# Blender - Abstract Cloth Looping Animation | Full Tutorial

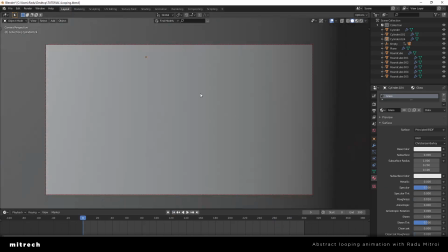2455s
One other thing that I've done in
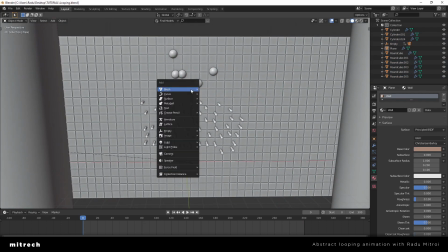2460s
my original animation is I have created a torus object,
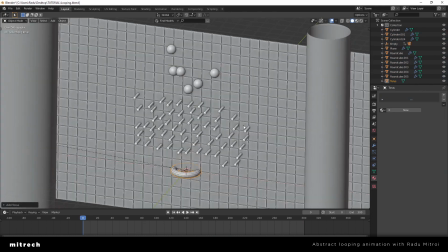2466s
and this is just a little bit of detail.
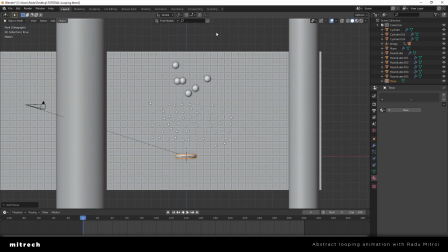2471s
I've just added a torus object around this area,
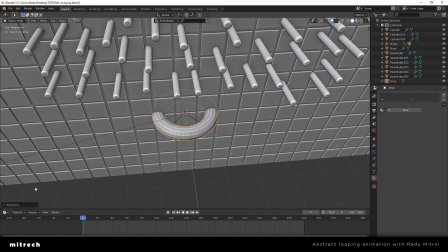2474s
just to have some more geometry in there and not have a perfectly straight wall.
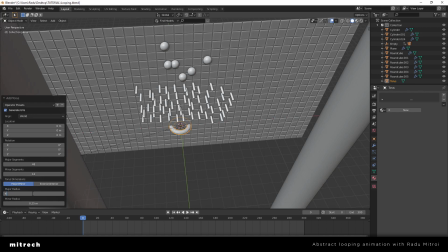2482s
So I'm gonna increase the major radius to 4, 9 perhaps. Now let's do 7, and minor radius, let's do like 0.5. I want this to be a bit thicker.
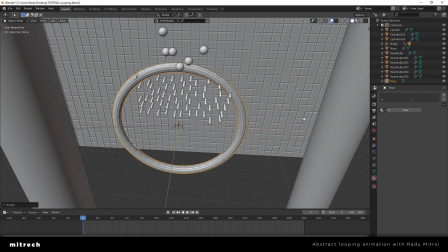2499s
Let's just keep it that way, rotate it by 90 degrees, and it's placed all right.
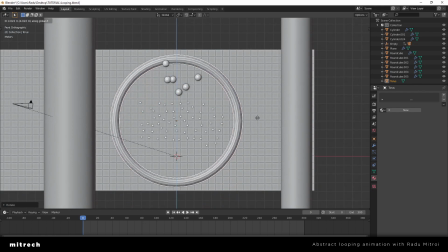2507s
Let's just put it like that.
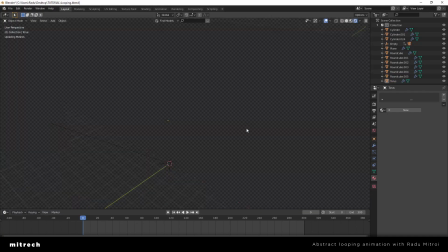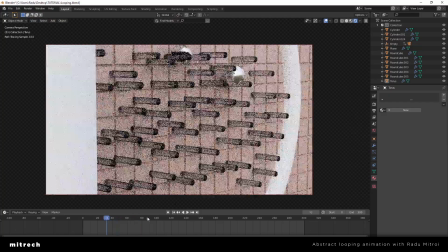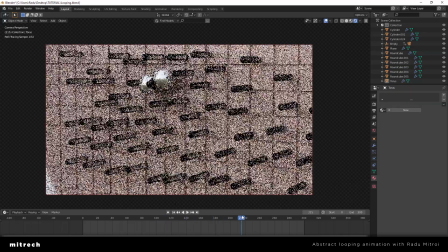2522s
Yeah, all right, I guess this is okay.
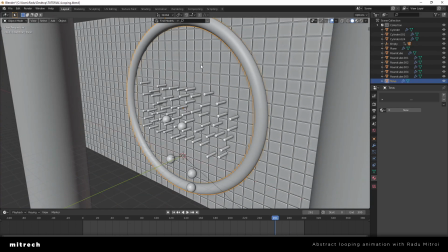2528s
And I'm gonna make this the same color as the wall, the same material.
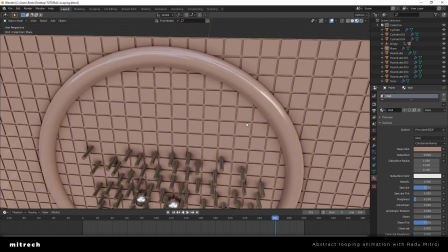2534s
So we have this. I still don't like the color of the wall.
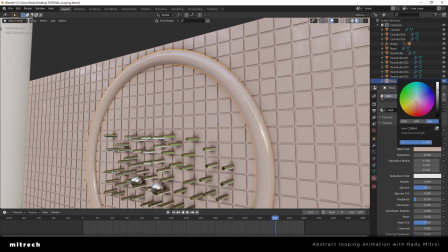2542s
I wish I could just copy the color I've done for my original animation, but I have no idea what that color was.
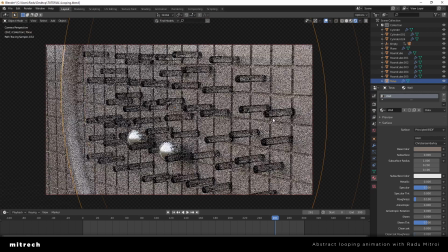2552s
So I know, let's do something like this. I guess this looks a bit better.
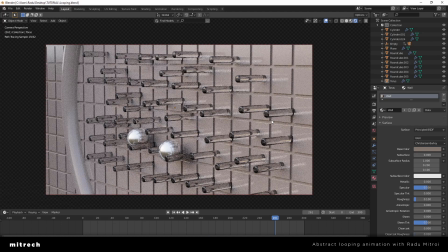2560s
I don't know.
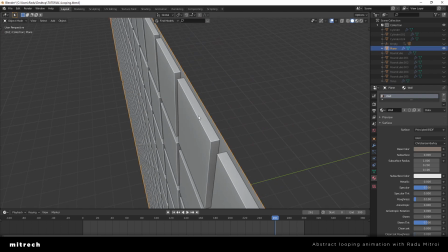2562s
One other thing I want to do to the wall, right now it has these sharp edges, and I want to bevel that out.
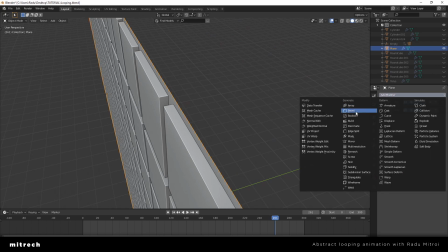2570s
And the way I'm gonna do that is I'm gonna add a bevel modifier, limit method to angle,
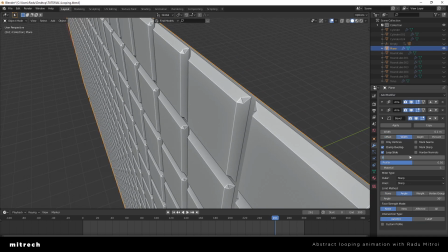2577s
and width I'm gonna do like 8 segments, and I'm gonna decrease this. I'm gonna decrease the size, and now we have
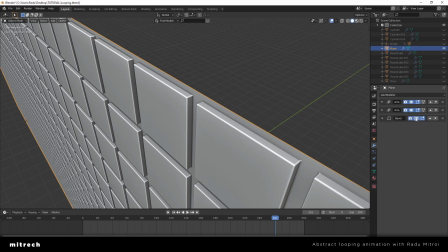2595s
some round edges instead of how they used to be. So from this to this, that's nice.
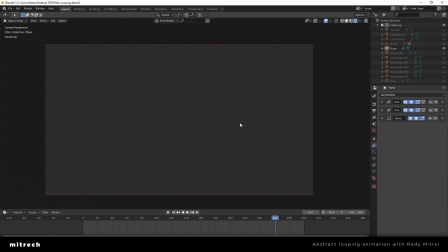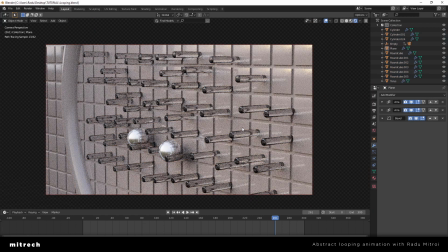Now, actually, I'm gonna select this outer ring, and I'm gonna go into the materials. I'm gonna press on this little number 2, and that's gonna create an exact copy of the material it had.
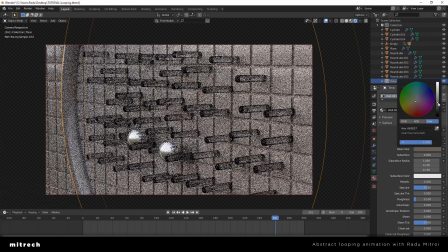2627s
And I'm going to slightly darken out this material just to give it a bit of separation from that wall. And let's darken this out a bit, because I think it looks a bit cooler like this.
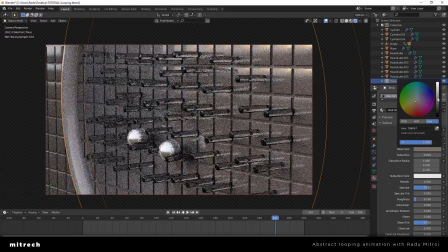2644s
And maybe turn this a bit higher up or even down.
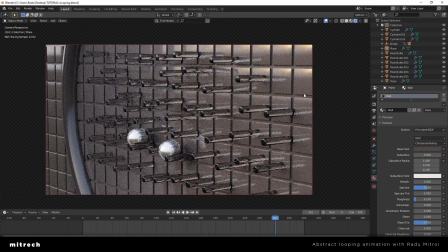2649s
Yeah, I think that looks better. And yeah, just by changing those colors, everything starts to look even better. Let's select that plane. Roughness is 0.1. What if we do like 0.8?
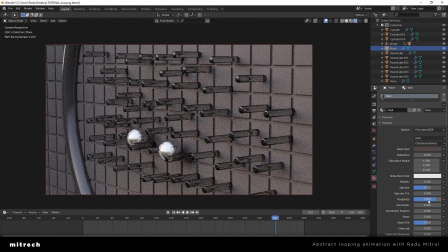2664s
What happens? That's not the same.
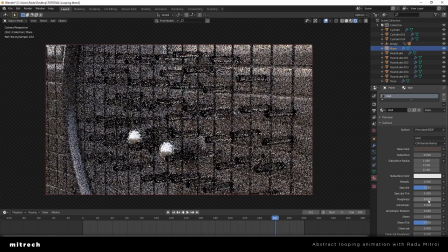2671s
Even lower.
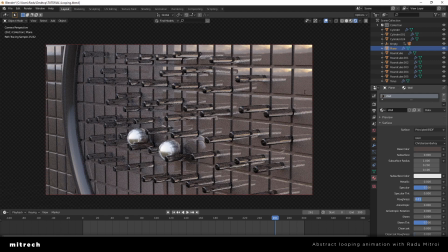2674s
If we go too low, the HDR environment starts to show up,
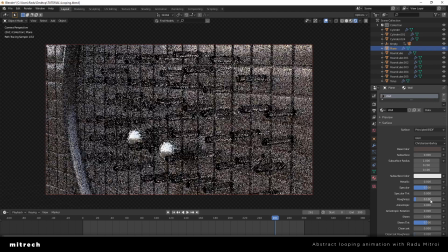2680s
and I don't really want that, so I'm gonna keep it at 0.1. You can increase the specularity if you want.
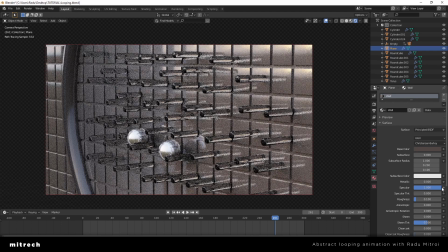2687s
I don't think that necessarily makes it look better, so I'm gonna keep it this way.
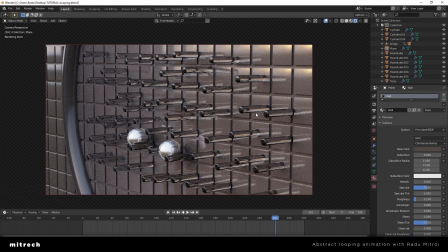2696s
And right now what we can do is add a bit more custom lighting in here to make this scene pop even more.
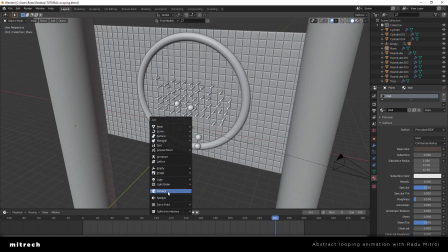2708s
So to do that, I'm going to create an area light just like this.
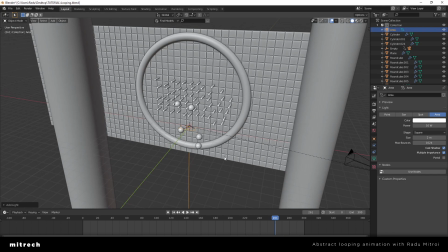2715s
I'm gonna increase its size to 2 meters and I'm gonna rotate it just like that.
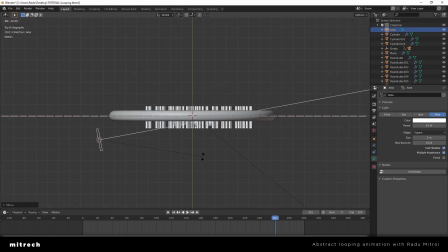2723s
I want to place it around that area. I want it to come from this direction.
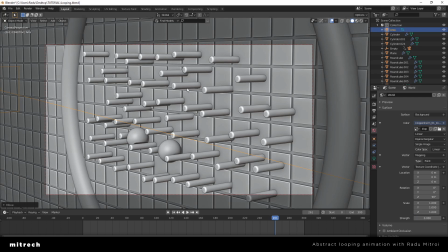2733s
And one trick I like to use is to turn off the environment. This way I get a perfectly pitch black
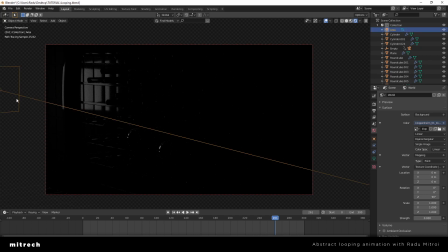2740s
environment and I can focus on how this specific light looks like. So I want to increase this to 100.
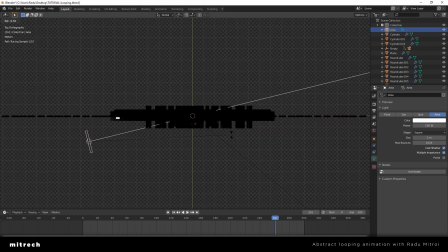2750s
I want to make this a bit more perpendicular like this.
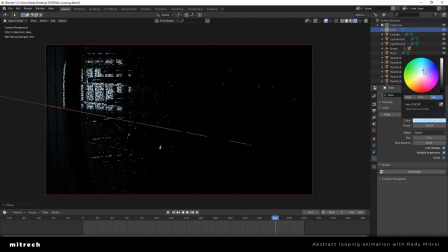2755s
I want to change this color to a blue and I want to get that blue highlight in there.
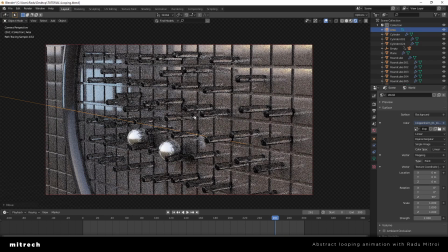2762s
And now if I turn the lighting back to 2, we get some highlights in there. I just increase this to 1 or 2. Let's do 1.3 to have that sharp reflection in there.
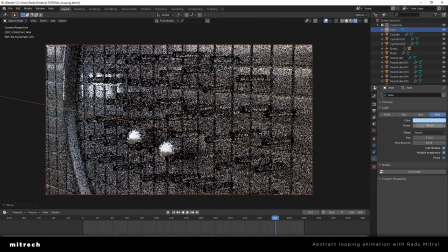2781s
Maybe if we go like 300.
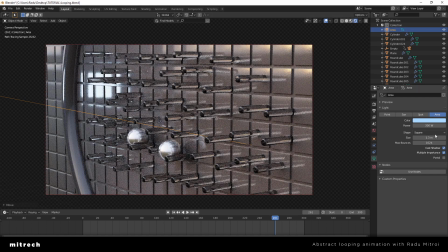2786s
This is all experimental, so you know, just play around with the settings, see what's going on.
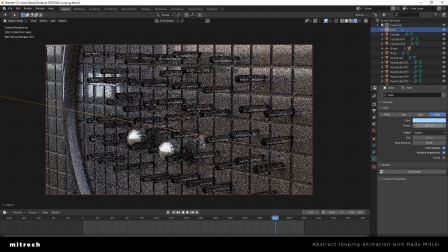2792s
This is without, this is with 200 power. Maybe play around and change the color.
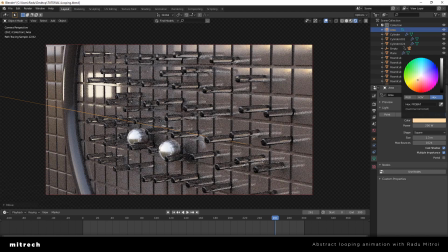2799s
Maybe this yellow makes everything look nicer. I'm gonna go with this orange, and just to add a bit of complementary color,
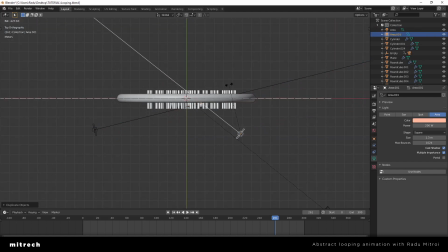2811s
I'm just gonna copy this and make it come from the other direction. So something like this. I want to make sure that this doesn't get in the way of the camera, so I'm gonna put it behind this pillar.
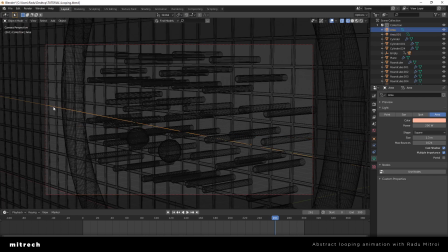2823s
I'm gonna rotate this and I'm gonna do the same trick. I'm gonna hide the first image, the first light,
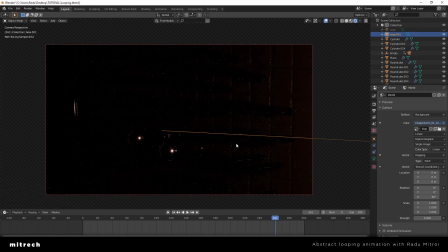2832s
make everything pitch black, and just look at the way this light alone works. So I'm going to increase this to 800. I want to make this blue.
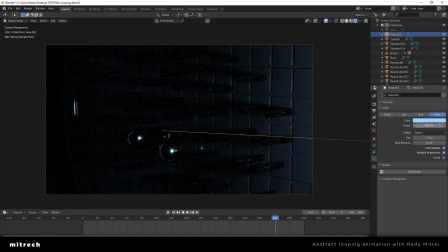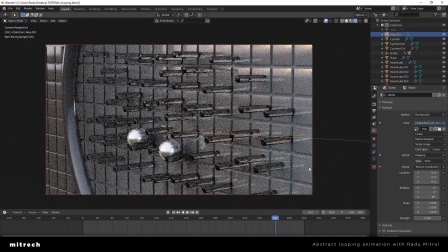2853s
What happens when I do the lighting? So yeah, we have a bit of blue coming from that direction.
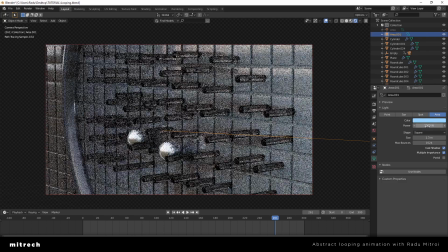2860s
We can of course go way up like this, and
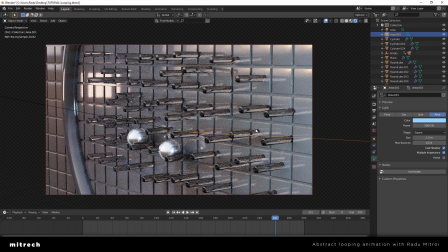2867s
if we add that other light, it's gonna look nice, but this is too much.
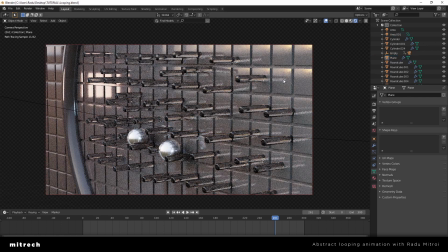2872s
I think I'm gonna go with 800 and leave it at that. You know, just enough to have a bit more lighting information. And while we are here,
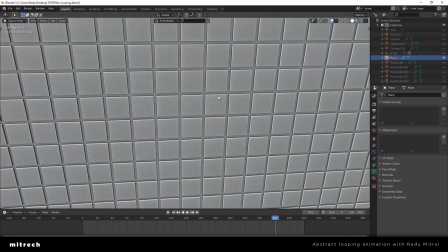2884s
what we can do is add a bit of texture to this wall and not have it be this perfectly
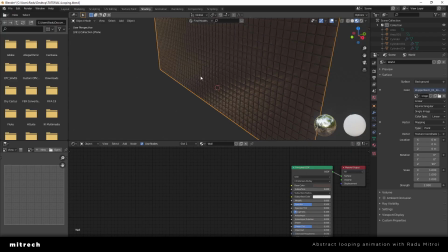2895s
like ceramic looking. And for that I'm gonna go into the shading tab and I'm going to add some noise.
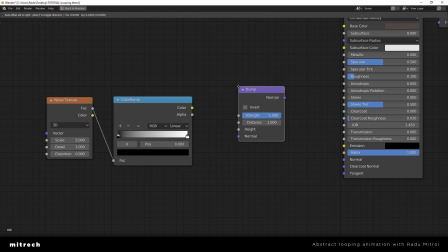2907s
Feed that through a color ramp, do a bump node, feed this into the height, add this into the normal,
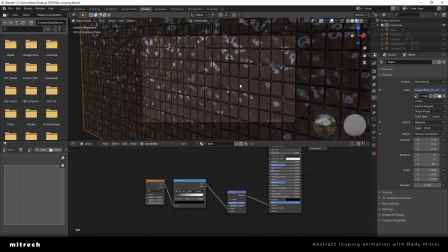2915s
and now we have this, which is also interesting. So if we go back,
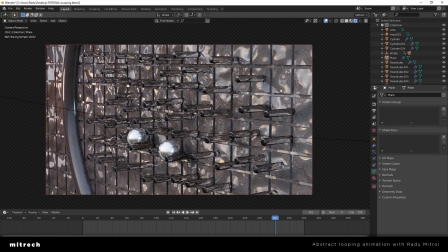2925s
you know, we get this wavy pattern, which I don't think looks really good.
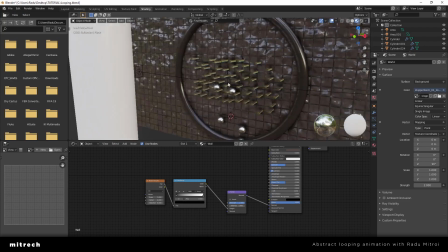2933s
So what I want to do,
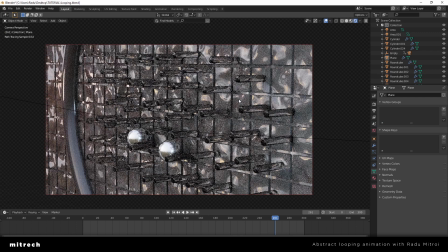2934s
the reason I say it doesn't look good is because I can't really see the poles anymore because of the whole distortion going on the wall.